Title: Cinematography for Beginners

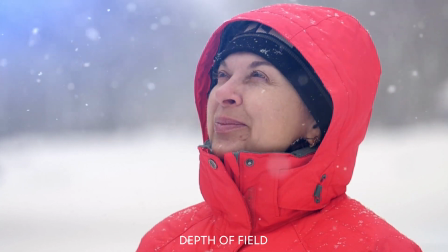244s
This is usually called creating depth of field,
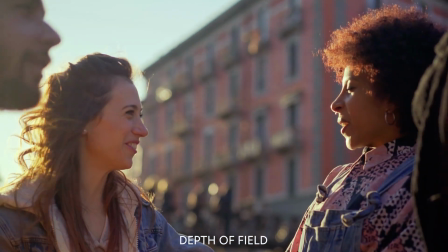247s
where you have an in-focused character in the foreground and an out-of-focus background, creating a sense of three-dimensional space.
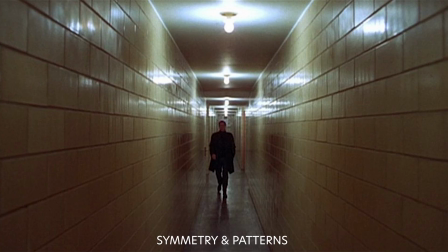255s
Symmetry and patterns. Using symmetry or repeating patterns for visually striking composition.
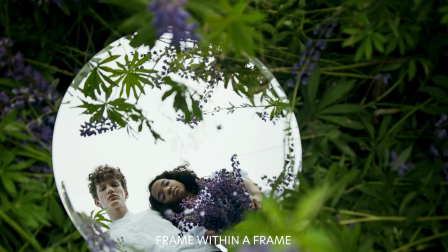262s
Frame within a frame. Using elements within the scene to create a natural frame around the subject,
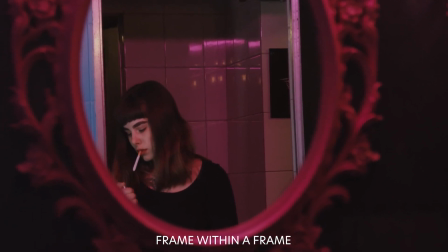269s
such as a character being viewed through a doorway, focusing the viewer's attention.
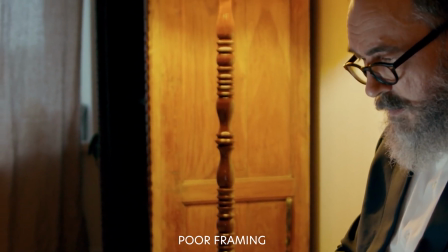273s
Now let's take a look at some examples of bad camera composition. Poor framing.
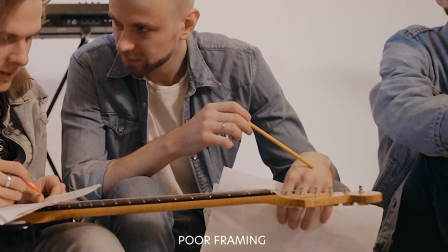279s
Subjects are awkwardly cut off, or important elements are partially out of the frame.
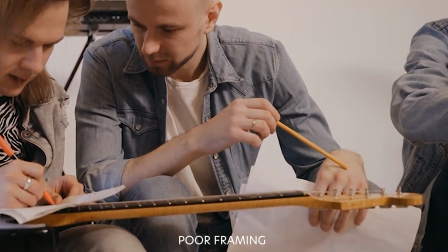285s
Lack of headroom or lead room.
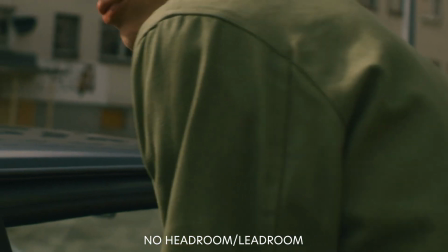287s
Too little or too much space above the subject's head, or not enough space in the direction a subject is looking or moving to.
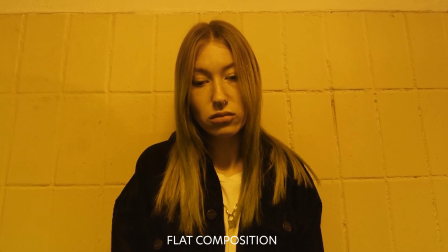295s
Flat compositions. Composition that lacks depth with everything in focus and no clear distinction between foreground and background.
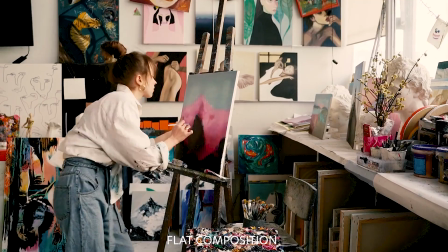302s
A distracting background.
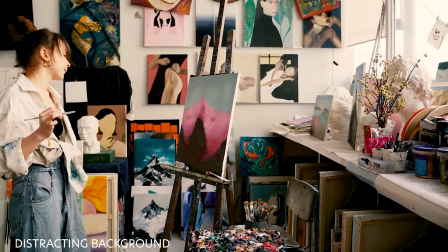305s
Elements in the background distract from the main subject, like a busy or cluttered background that takes attention away from the subject.
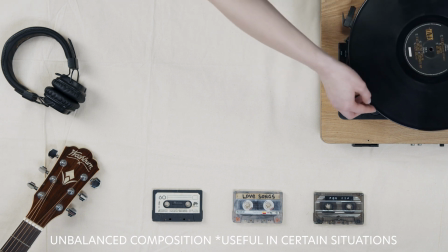313s
And an unbalanced composition. The image feels visually unbalanced with too much weight on one side of the frame.
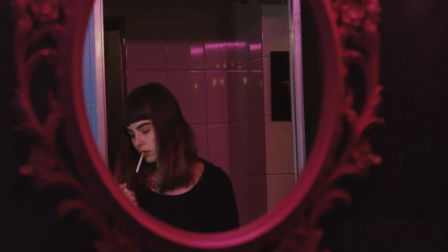321s
Understanding and applying good composition techniques can significantly enhance the visual impact of your scenes,
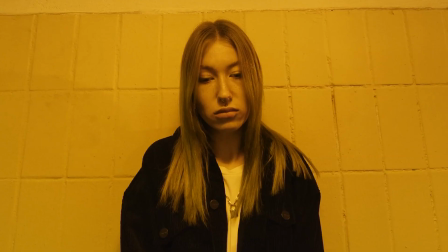326s
while poor composition can distract or confuse the viewer, detracting from your storytelling. Up next is a big one, and that is lighting. Lighting is everything. It's going to shape the mood, the atmosphere, and the realism of your scene. Since we're going over the basics, the 3-point lighting setup is a great place to start.
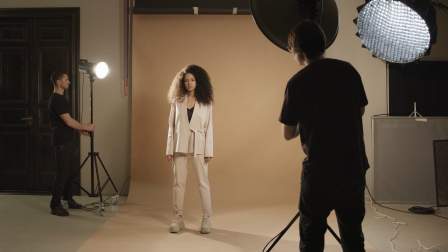351s
Let's take a look at what it is and how we can use it in our films. A great place to start when you're first learning about lighting is the 3-point lighting setup.
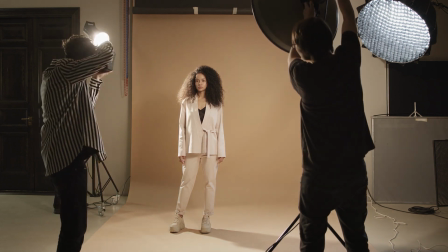359s
This technique uses 3 lights to fully illuminate a subject in a 3-dimensional space,
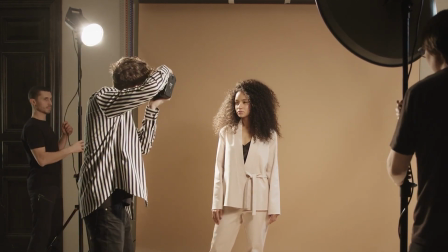365s
and is known for its versatility and ability to create a professional look. Here's a brief explanation of each component and how to set it up.
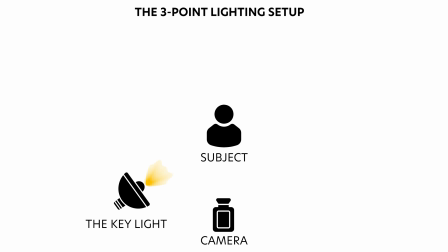373s
First, we'll start with the key light. This is the main light in this setup, and it's usually the strongest and has the most influence on the look of the scene. It's used to highlight the form and dimensions of the subject.
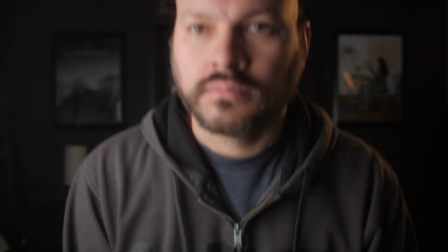386s
Place the key light to one side of the camera, about 45 degrees from it, and a bit higher than eye level.
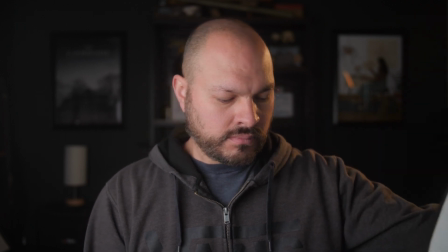393s
The angle can be adjusted to control the shadows and highlights, thereby creating different moods and styles, according to what kind of look you're going for.
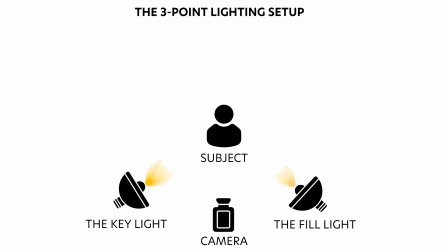402s
Next, we have the fill light. The fill light balances the key light by illuminating the shadows created by the key light. It's softer and less intense than the key light. Position the fill light on the opposite side of the key light at about the same angle.
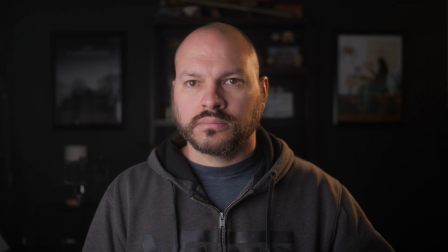417s
The fill should be less intense, so either move it further away from the subject or use a dimmer light. The goal is to soften the shadows without eliminating them completely.
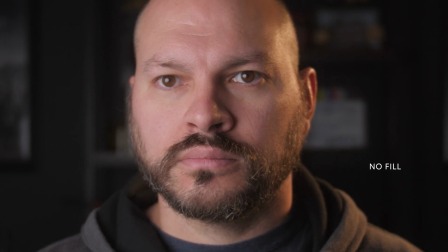428s
You can sometimes even get away with using a bounce instead of an actual light to fill in the subject on this side.
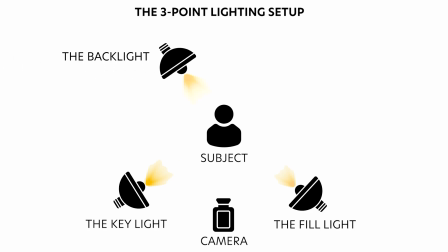435s
And last, we have the backlight, also known as a rim light or a hair light. This light is placed behind the subject, and it helps to separate the subject from the background, adding depth and dimension to the shot. Place the backlight behind the subject opposite the camera. It should be higher than the subject, pointing downward. This creates a slight rim of light around the edges of the subject, helping them stand out from the background. Be sure to experiment with the positioning and intensity of each light to achieve the desired effect. Use diffusers or bounce the light off surfaces to create softer shadows and reduce harshness. The 3-point lighting setup is adaptable.
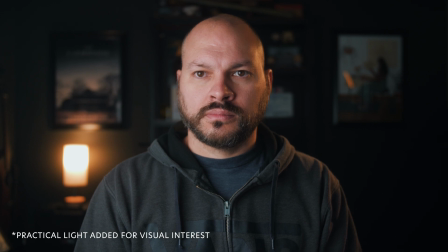477s
You can modify it based on the specific requirements of your shoot, such as the subject's features, the camera angle, and the mood you want to convey.
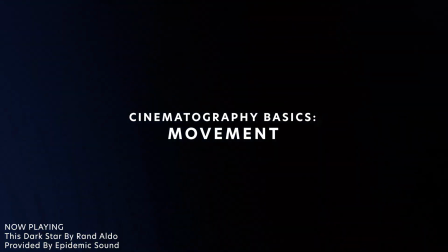Let's talk about using movement in our cinematography. How your camera moves is almost as important as what you're capturing. A pan, tilt, or dolly shot can reveal details, create tension, and evoke emotions. But remember, movement should always serve the story. Let's take a look at some different kinds of camera movement we can use in our cinematography.
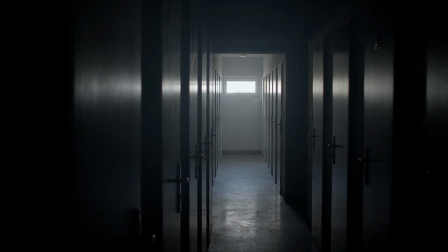512s
In cinematography, camera movement is a powerful tool to tell your story, convey emotions, and guide the audience's attention.
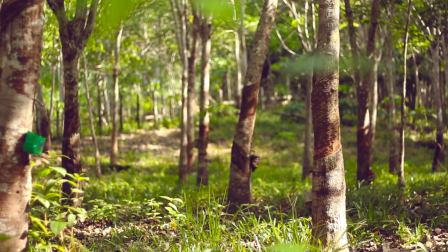520s
Here are some of the most common types of camera movement to help get you started. First, we have the pan shot.
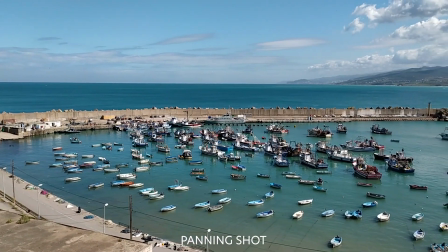526s
In a pan shot, the camera is stationary but rotates on its axis horizontally.
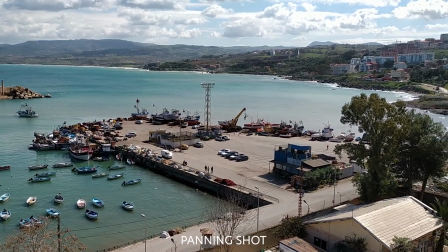532s
It moves from left to right or right to left. Panning is often used to follow a moving subject or to reveal the environment horizontally.
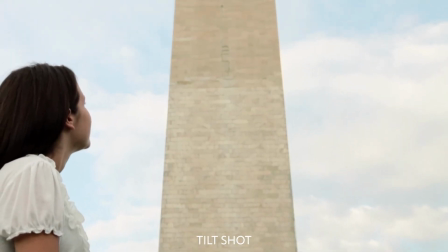540s
Up next, we have the tilt. Similar to panning, but the camera moves vertically up or down while remaining fixed in its position.
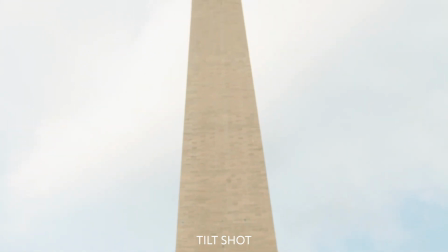549s
Tilting is used to reveal elements vertically, such as tall buildings or a character looking up or down.
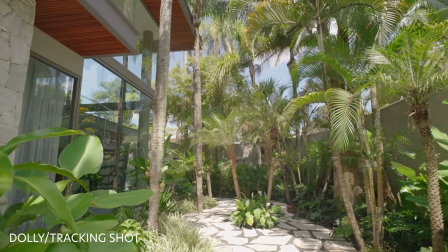555s
Next, we have the dolly or tracking shot.
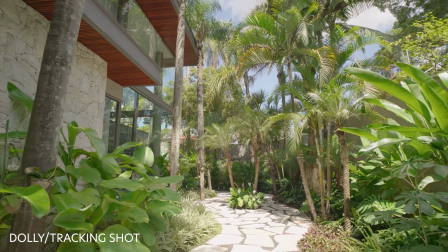559s
In a dolly shot, the camera physically moves towards or away from the subject, or it moves alongside the subject.
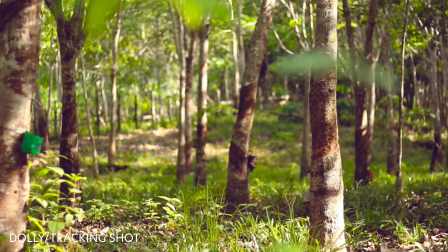566s
This movement can create a sense of depth and is often used for following a character or moving through a physical space.
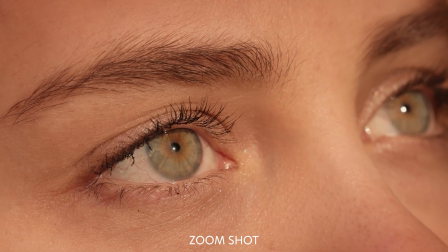574s
Up next, we have the zoom shot. Unlike dolly shots, zooming doesn't involve moving the camera.
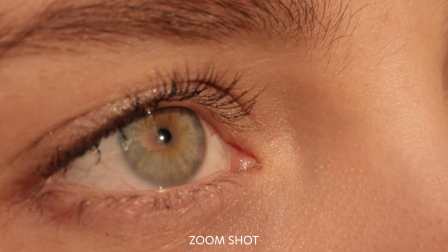580s
Instead, the lens focal length is changed to make the subject appear closer or further away.
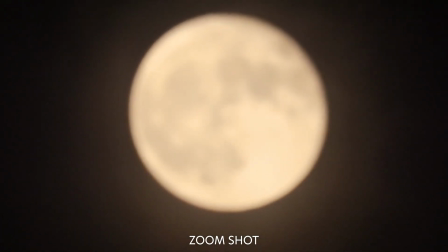586s
Zooms can be used for dramatic effect, to focus on a specific detail, or to transition between scenes.
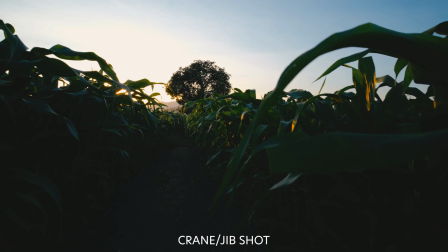594s
Next, we have the crane or the jib shot.
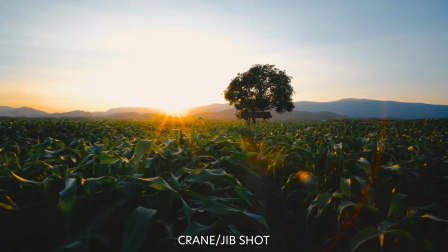597s
This is when the camera is mounted on a crane or jib and moves vertically and sometimes horizontally.
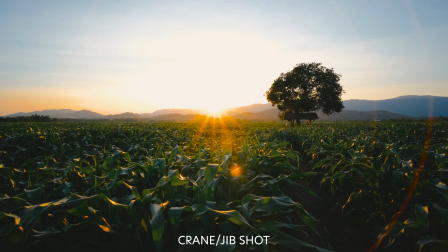603s
This is used to achieve high-angle shots or to move up and down over top of objects,
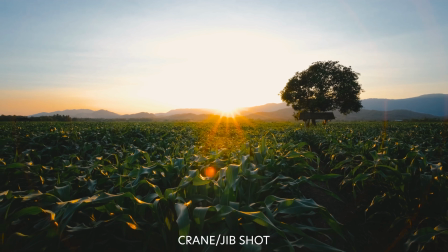608s
providing a bird's eye view or a sweeping shot of the environment. And we have the handheld shot.
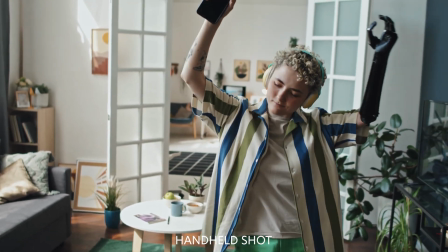615s
This is when the camera is held in the camera operator's hands.
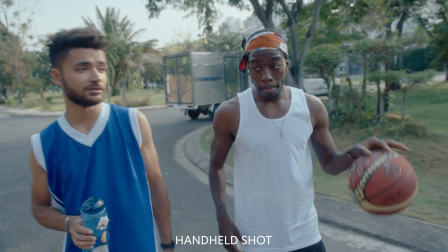619s
Handheld shots often result in shaky footage and has more of a documentary style feel,
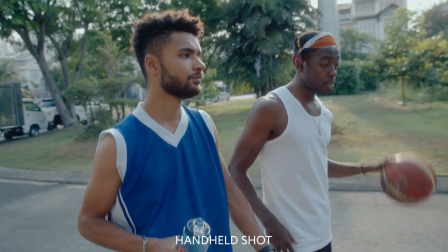625s
which is used to create a sense of realism or urgency. And that's not all.
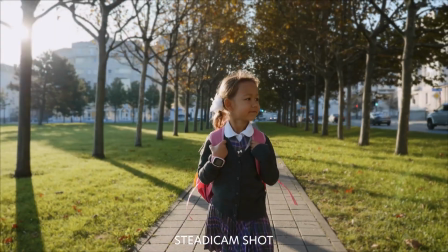630s
We still have Steadicam shots, drone shots, and there's even more.
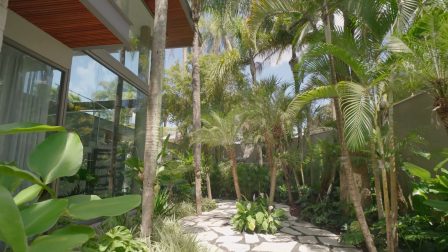635s
But this should be enough to help get you started with your cinematography journey.
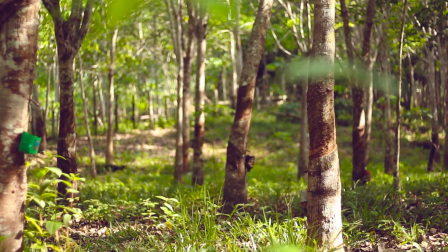640s
Each of these movements can be used in various creative ways to enhance your storytelling, creating mood and engaging your audience.
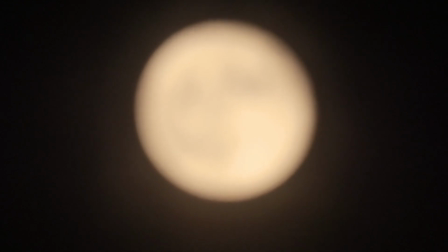647s
The choice of movement often depends on the narrative needs, the style of the film, and the director's overall vision. Let's talk about the power of color in our cinematography. Color can tell the viewer how to feel without a single word. Color grading can enhance your narrative, but it all starts with good white balance and exposure.
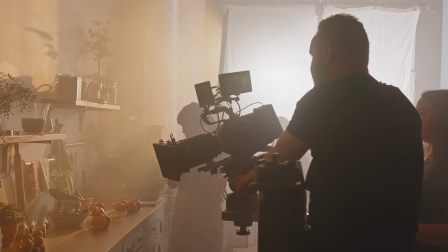672s
Let's go over some color grading basics to get us off to a good start. Before we talk about color, we need to understand white balance.
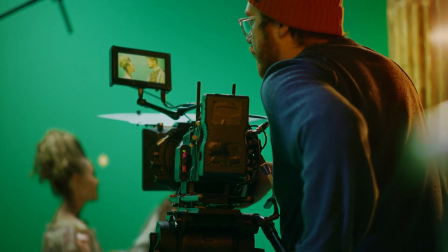680s
White balance is a fundamental concept in photography and videography that affects the color accuracy of your images.
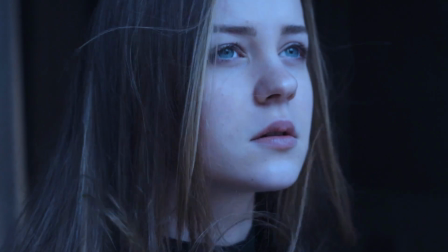687s
It's about adjusting colors so that they appear more natural, compensating for the color temperature or different light sources.
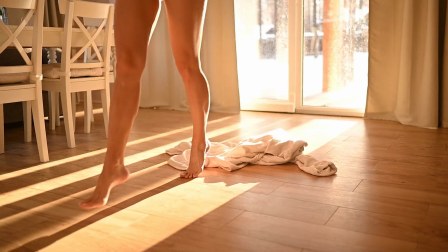694s
Here's a breakdown of the basics. Color temperature is measured in Kelvin.
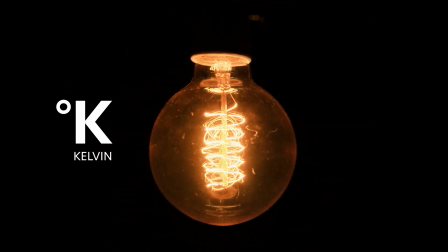700s
It refers to the warmth or coolness of a light source. Lower temperatures around 1000 to 3000 are warmer, yellowish or orange, like candlelight.
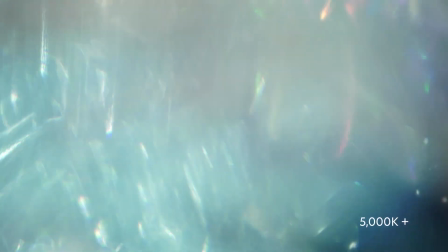710s
Higher temperatures above 5000 K are cool, blue, like a cloudy sky.
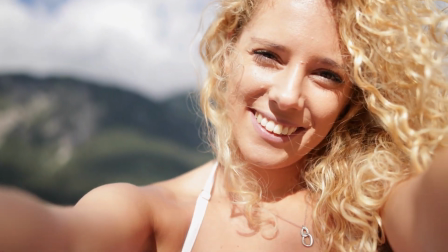716s
Different light sources like sunlight, fluorescent lights, tungsten bulbs, and LED lights all have different color temperatures that you need to account for.
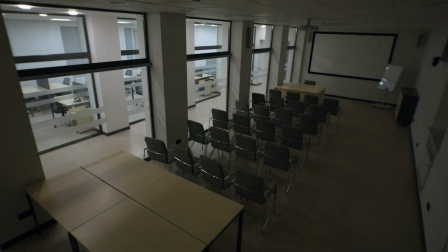724s
The reason it's important is that without correct white balance, photos can have an unrealistic color cast,
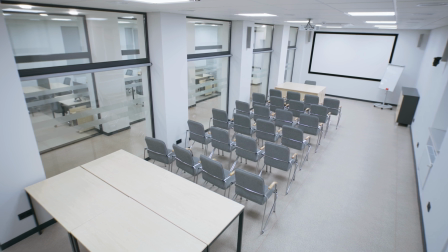730s
too blue or too orange, making them look unnatural.
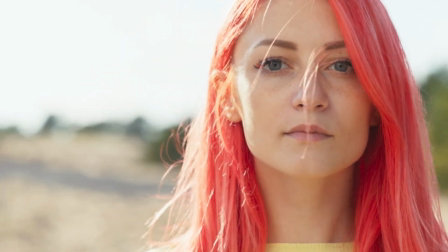735s
Ensuring color consistency across different shots is especially important in professional settings like product photography or filmmaking.